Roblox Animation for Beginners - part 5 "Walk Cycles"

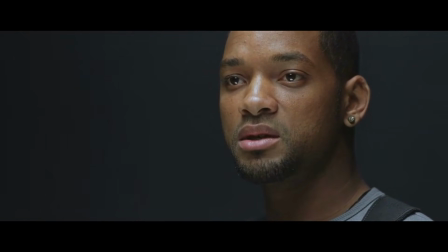Can a robot use Moon Animator 2?
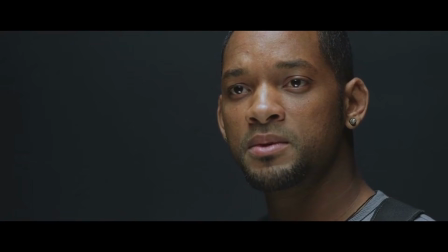Can a robot drop a walk animation tutorial for beginners using Moon Animator 2 on Roblox Studio 3 weeks after his last video?
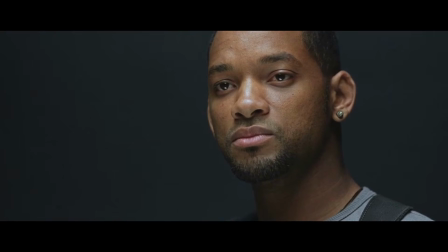Can you?
Yeah, a walk cycle is pretty simple actually.
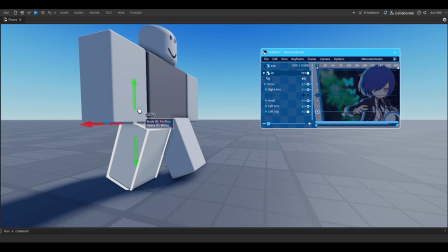All you have to do is make 2 poses, a step pose that has a lead leg and a back leg, arms that are opposite to those legs, a torso rotated to match the lead arm,
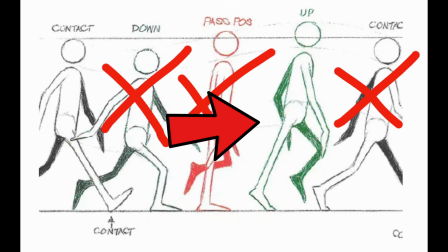and a head tilted up to face forward. The second pose has the lead leg drive back and extend with the back leg brought up and bent.
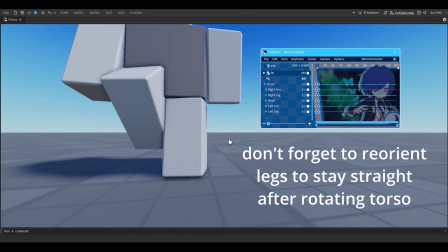It has arms at the side of the torso, and a torso rotated to neutral and lifted up, and also has the head reoriented to stay straight.
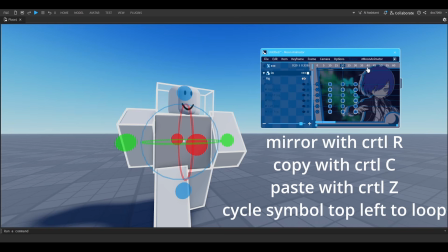After that, you mirror, copy, mirror again, paste, copy the first pose, paste to the end, loop, and then you're done.
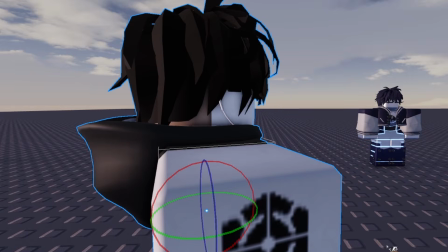Doc, that walk looks lame as shit.
This is a beginner tutorial, Metal, so I don't know what you expected, but true.
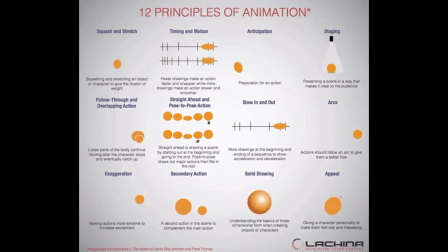This is lame looking because it's lacking the 12 principles of animation. Because this is a beginner tutorial, I'll only implement 2.
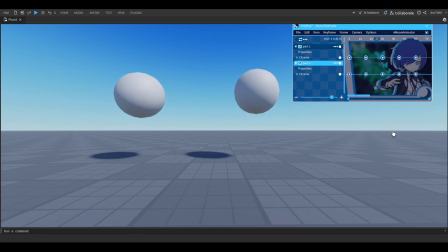What's the difference between these 2 ball bouncing animations? It's easing. Let's take a look at the middle keyframe that's in between the ones where the ball is on the ground and the one where it's on the air. One has the ball directly in the middle of both poses, while the other has the ball slightly more up and closer to the second keyframe where the ball is in the air.
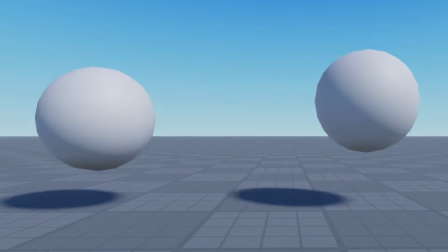This means we have a slow out easing. It's fast at the beginning because the middle frame is closer to the end frame, and it slows out at the end because the pose is closer to the end pose.
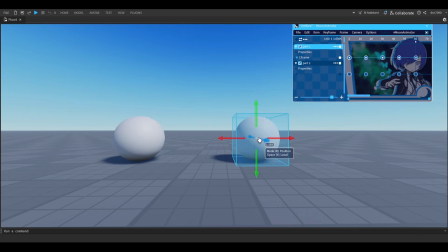If you reverse this idea, we'll get the slow in easing, which we did here for the middle keyframe in the falling movement.
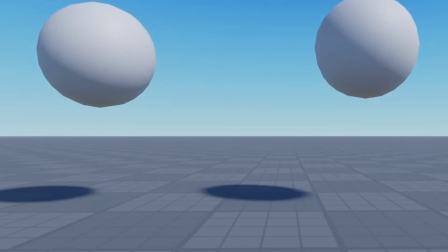It's slow in the air and it speeds up as it falls. Combining these 2 gives us a ball bounce that has more airtime and a strong bounce.
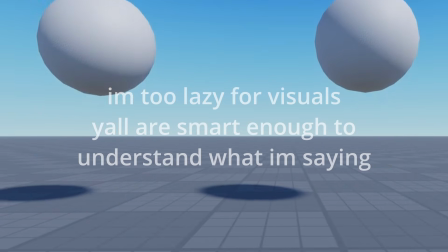This is much more appealing than a ball bounce that has a linear speed throughout.
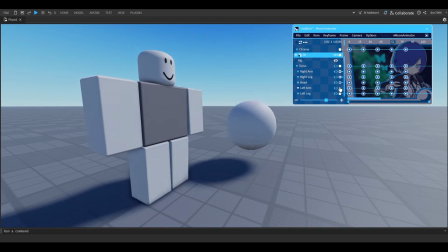Now, if we were to look at our walk and disable all the limbs just to look at the torso, you can see that familiar linear ball bounce.
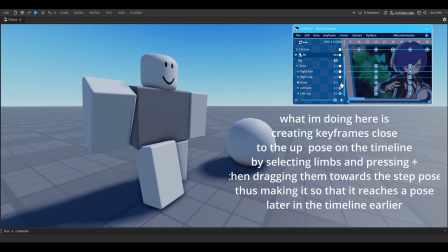So what if we go in between our poses and recreate that ball bouncing easing?
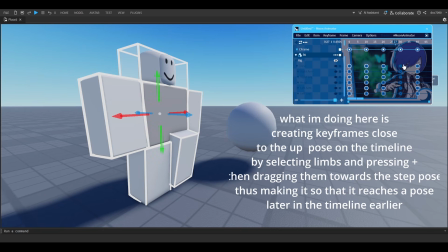You can manually make these, but what I'm going to do is just create keyframes in the middle and then drag them to create the easing.
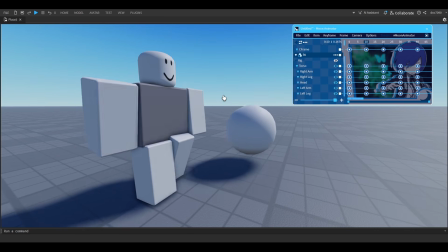Now, while the easing is there, this is pretty stiff. That's where overlapping action and follow-through come in.
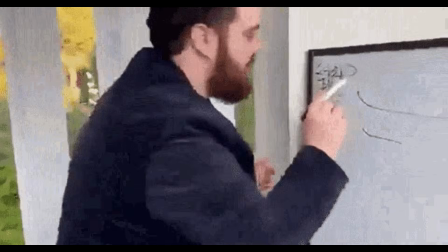Well, see, there's this thing called physics, and when you have appendages that are loosely tied to the body,
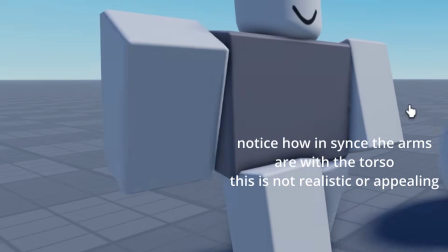they're not gonna follow the exact same movement as the torso, but drag.
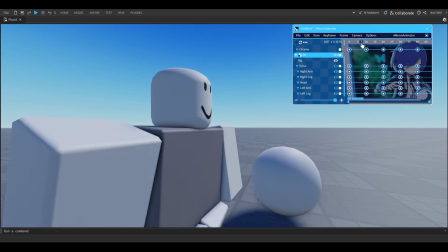For example, the head movement here is very stiff, but if we have it drag up by altering the in-between to have the head tilted and pushed into the torso a bit, then have it drag down by tilting up and pushing it out of the torso, it now actually feels more organic.
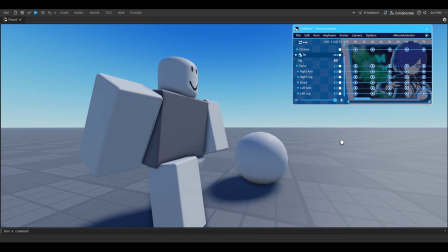Of course, depending on your style, the more subtle or extreme you can make this. We can implement this idea of physics everywhere.
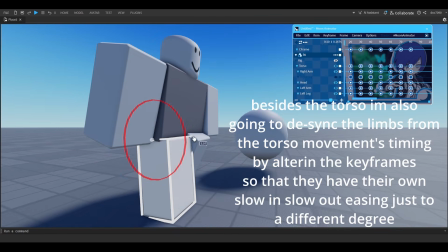Like, if we treat the torso as it's both the hips and the chest, we can replicate the effect of having the hips drive the movement while the chest drags,
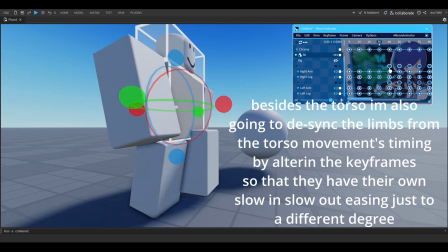by also having the torso drag up and down similar to how we did the head.
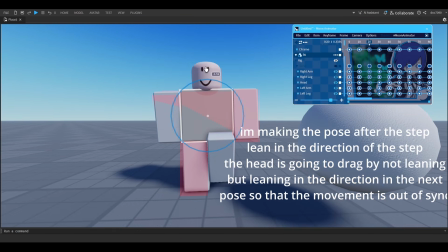Or, if we imagine the idea that with every step we put weight on the leading foot, we can adjust pose to lean in that direction.
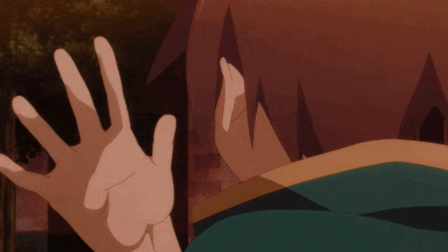I'd explain everything, but again, this is a beginner tutorial, and I also don't want to take away potential problem solving for your animation growth.
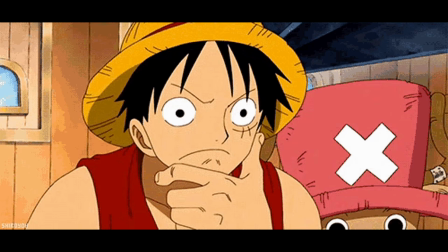So, when animating, make sure you're actively thinking. Don't get distraught because something feels off.
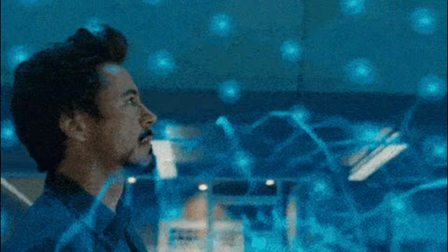Use that feeling to hone in on rough areas and analyze what you can add or change to make it better.
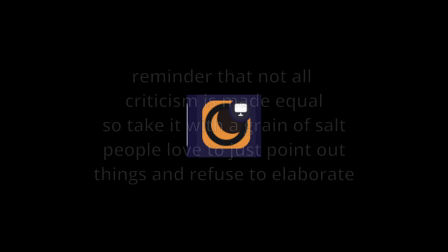Also make sure that you're actively posting your animations to animation discords and asking what you can do and what areas look off to other people,
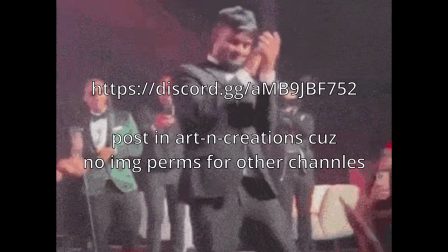because sometimes we can't always see that. You can also join my Discord server and post your animations there and ping me, and I'll respond most of the time.
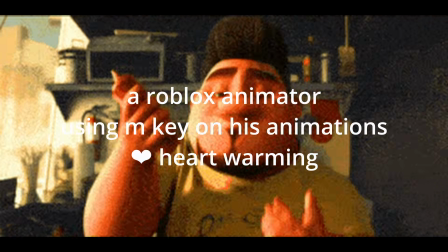Don't forget that after this you can use the glorious M key to smooth out our in-betweens.
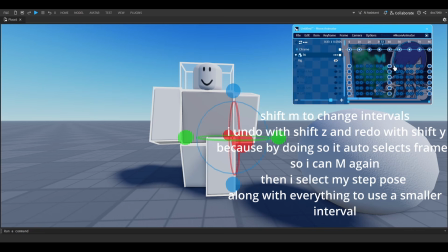I suggest using big intervals on the transitions between steps and small intervals on the actual step pose to retain that strong posing.
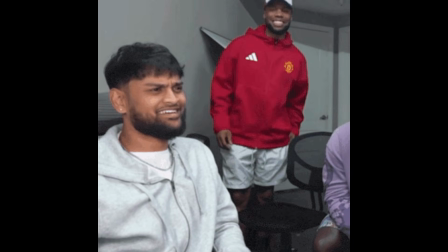Now, I animated this in pose to pose, but for users of straight ahead and layered,
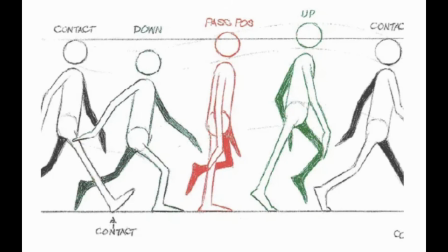you're essentially going to be making the same poses I described, just in a different order, so don't worry.
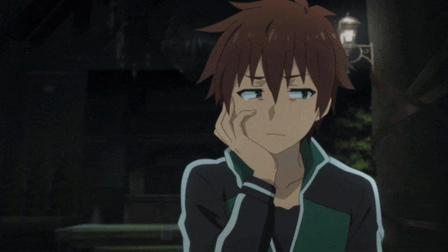Also, my bad for taking so long.
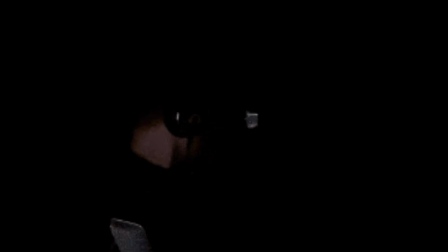First off, Silk Song dropped, then my internet went out for a few days, then I had to get my braces taken out, so learning how to speak with retainers, that was a little weird.
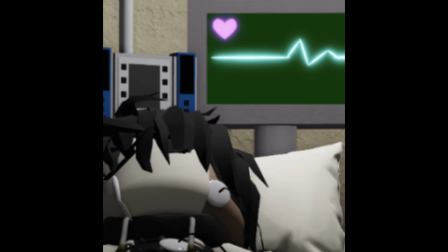And then I got sick, because usually after I go to the orthodontist I get sick, so talking was insufferable.
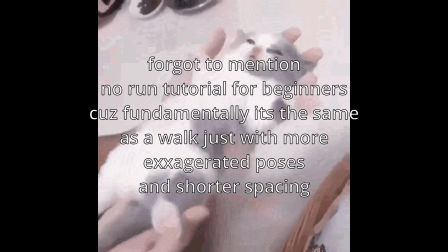But I'm good now, my sinus is cleared, and I feel good. So we back.